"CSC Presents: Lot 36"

Oh she goes to the phone in the back. and that is deep just catch her and she did yeah this little moment i
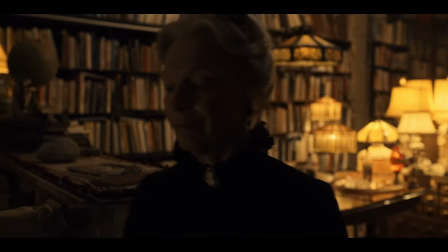19:52 don't think we windowed her here either i think this is just kind of just leave
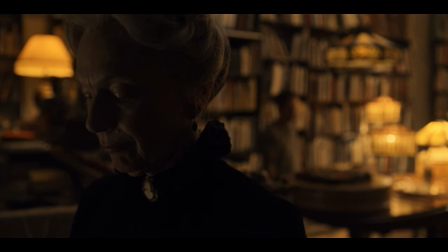19:57 it i think i do have you're just doing this
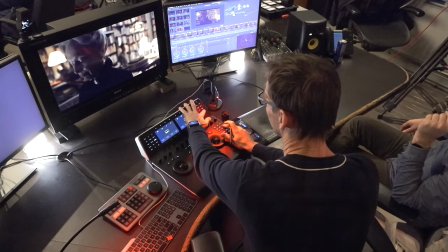20:02 he needs to try and twist just we just sat on those lamps a little bit to get them out of that
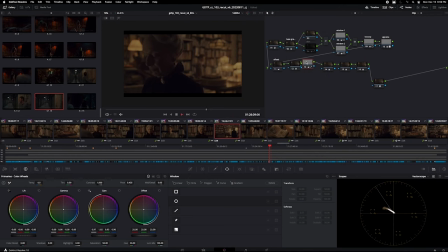20:11 yeah we pushed them down a little bit right we took the saturation down a little bit yeah
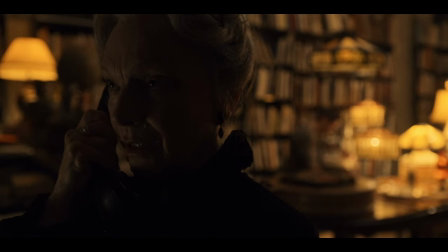20:19 It's a cool... Yeah, I hate it. That's great.
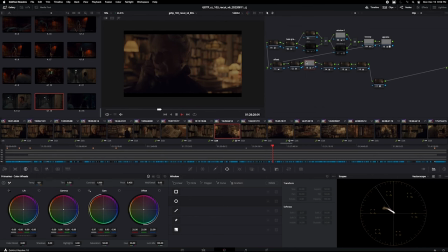20:25 She calls Roland. She got the attach lights and all anything. Yeah.
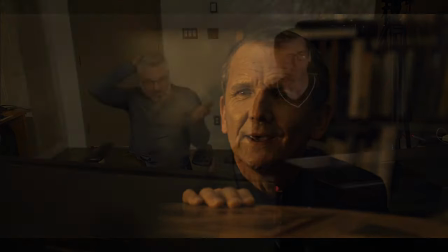20:33 I mean, it's quite simple. This was, I mean, literally, I think it was like kind of one lighting setup that almost worked for both angles.
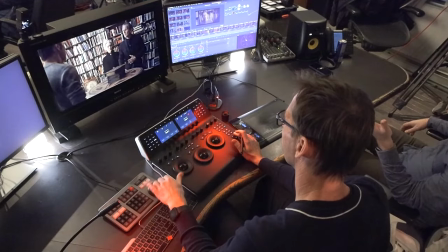20:38 And a 12-foot circle. Yeah. Because it was just that one pile of practical lamps and a bit of top fill.
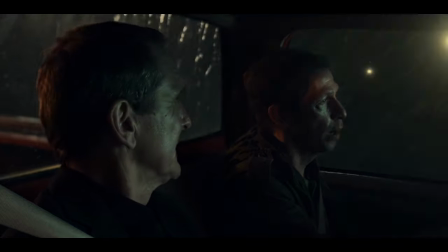20:45 Yeah, so this was all blue screen. It was blue screen with a bit of a...
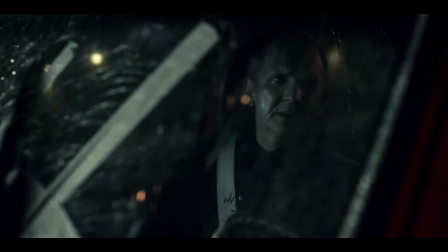20:50 We had a lighting rig and we had a rain rig, kind of just gently spritzing on the windows and stuff,
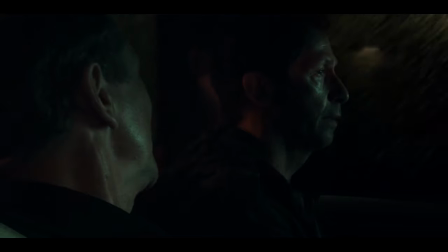20:55 but then the VFX team put in those backgrounds and the rain itself, the raindrops.
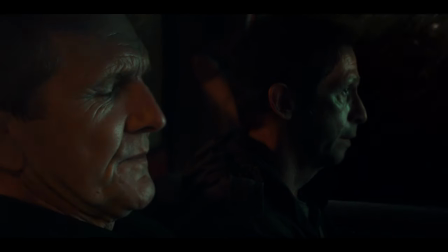21:02 What's cool is that they matched the lighting rig we had to make the chase light of the streetlights passing.
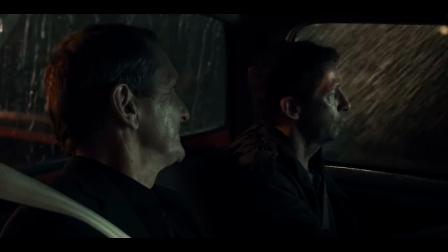21:09 They took their cue from that and added the hits to the rain following the chase that we had going with the lights.
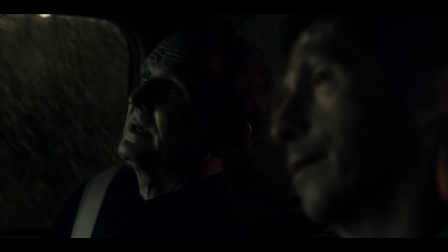21:15 It's pretty good. It's like the shine that's coming off her face and how nice it's going. It is.
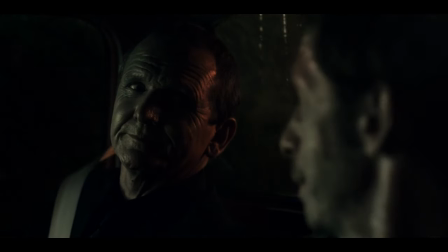21:21 Not a lot of color, but at the same time. But what's nice is we let the sodium vapor vibe come through.
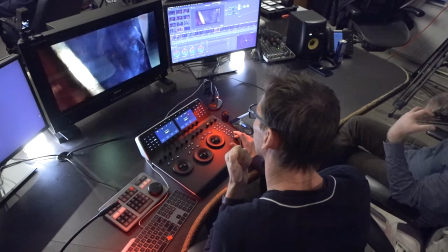21:28 So you still feel that orangey-yellow hit occasionally. But then they feel like they're almost just in that desaturated night gray zone.
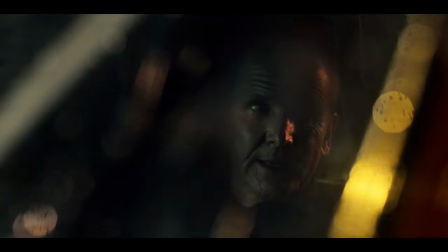21:37 Which I don't think we really did anything to that, did we? It was kind of...
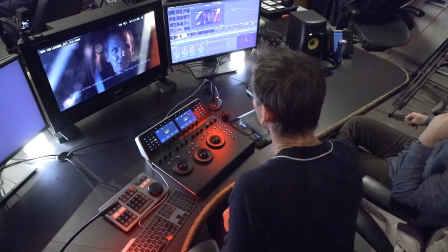21:41 I think it was pretty close. again we're just a little bit on the warm side yeah and we're just trying to
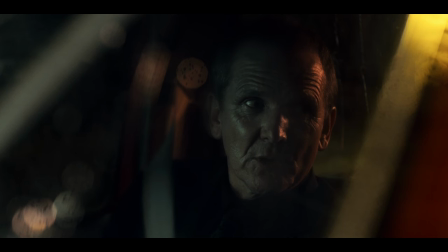21:49 separate that's a lot what's doing totally um and then we added the camera shake on this on these
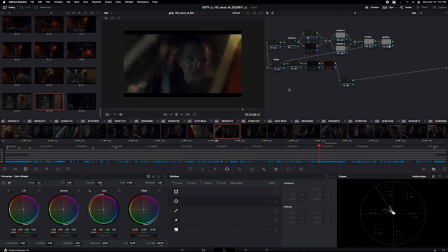21:57 if i take them off oh yeah that's right yeah we should talk about that because that's actually really cool it's like
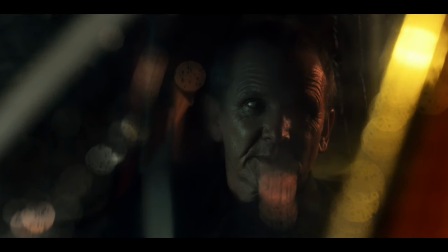22:03 okay it's it's fine yeah run it for a bit without the shake just to see it Do a few shots,
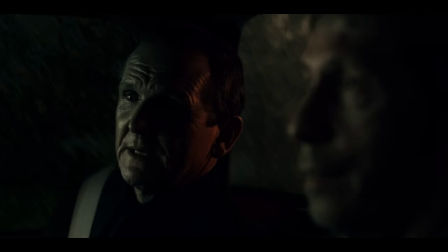22:08 so if I do this... So of course being in a studio, there's like no actual... We weren't really influencing the camera with Shae because we knew we were going to do this later. But it adds that kind of high frequency jitter that says...
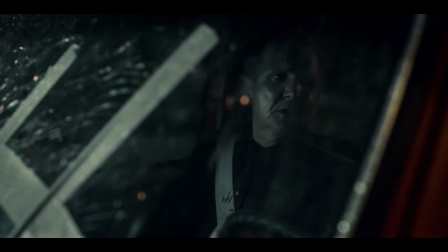22:22 This is all fine and there's a little bit of, you know, movement. But it feels kind of dead, yeah.
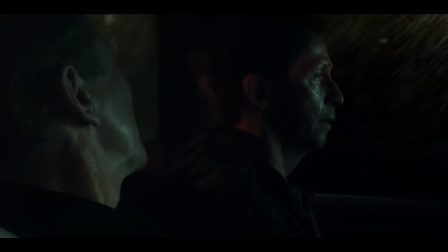22:30 But... It's like, you know, you're looking at the backgrounds. They're integrating great.
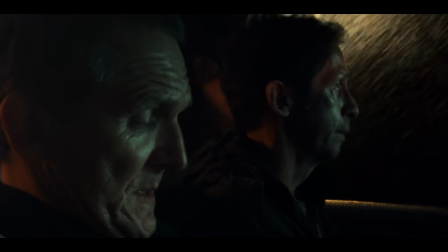22:36 the lighting's all integrating and you like and you could this would sell believable but
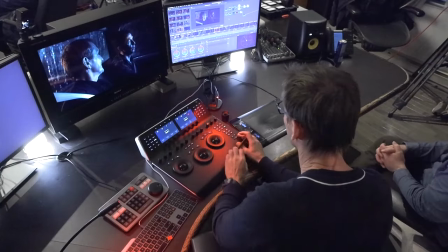22:46 if you watch this again and I'm going to put this on
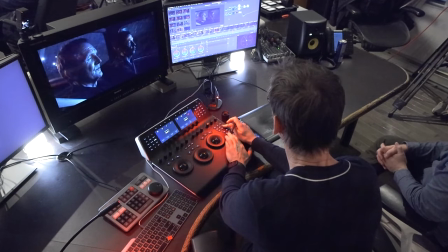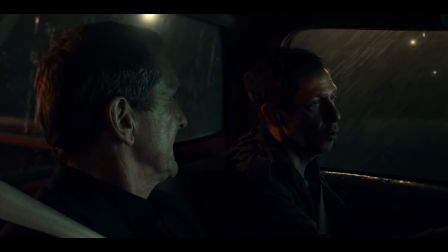22:56 yeah just a bit of a high frequency
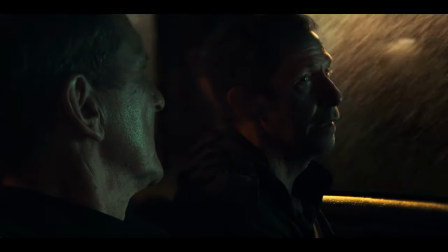23:02 north south only yeah it's the up and down just as it would be if it was attached to the truck Yeah,
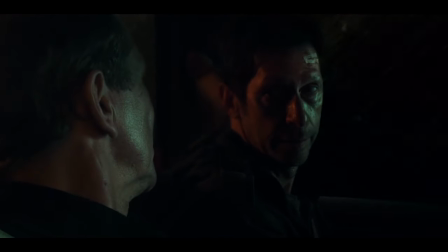23:09 and you can really see the difference here.
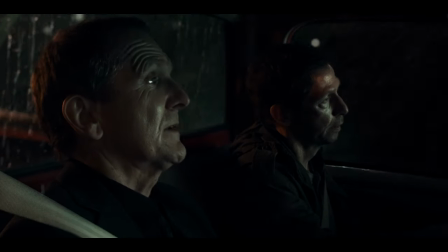23:15 And more on tighter shots and a little less on wides. That's kind of what happens. So there it is, camera shake.
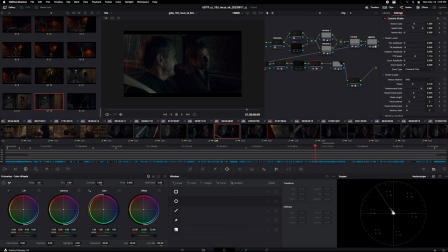23:23 Yeah, so to get that, there's a lot of playing around with these.
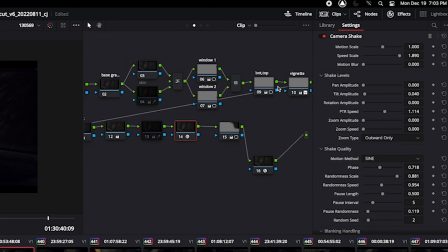23:32 Camera shake is a lot of different things, a lot of different people. are used in a lot of different scenarios, not just car driving. So if I reset this entire thing,
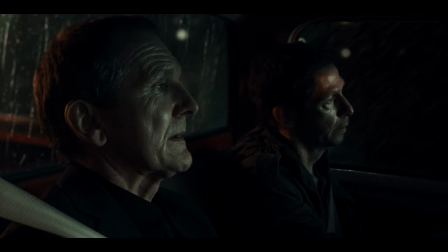23:47 let's take a look at what camera shake is on default. It's like this. Right.
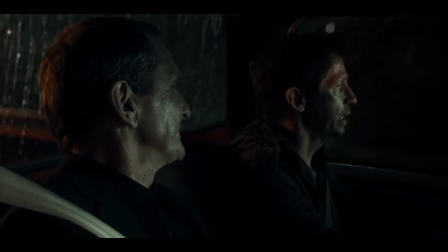23:52 It's like a slow earthquake.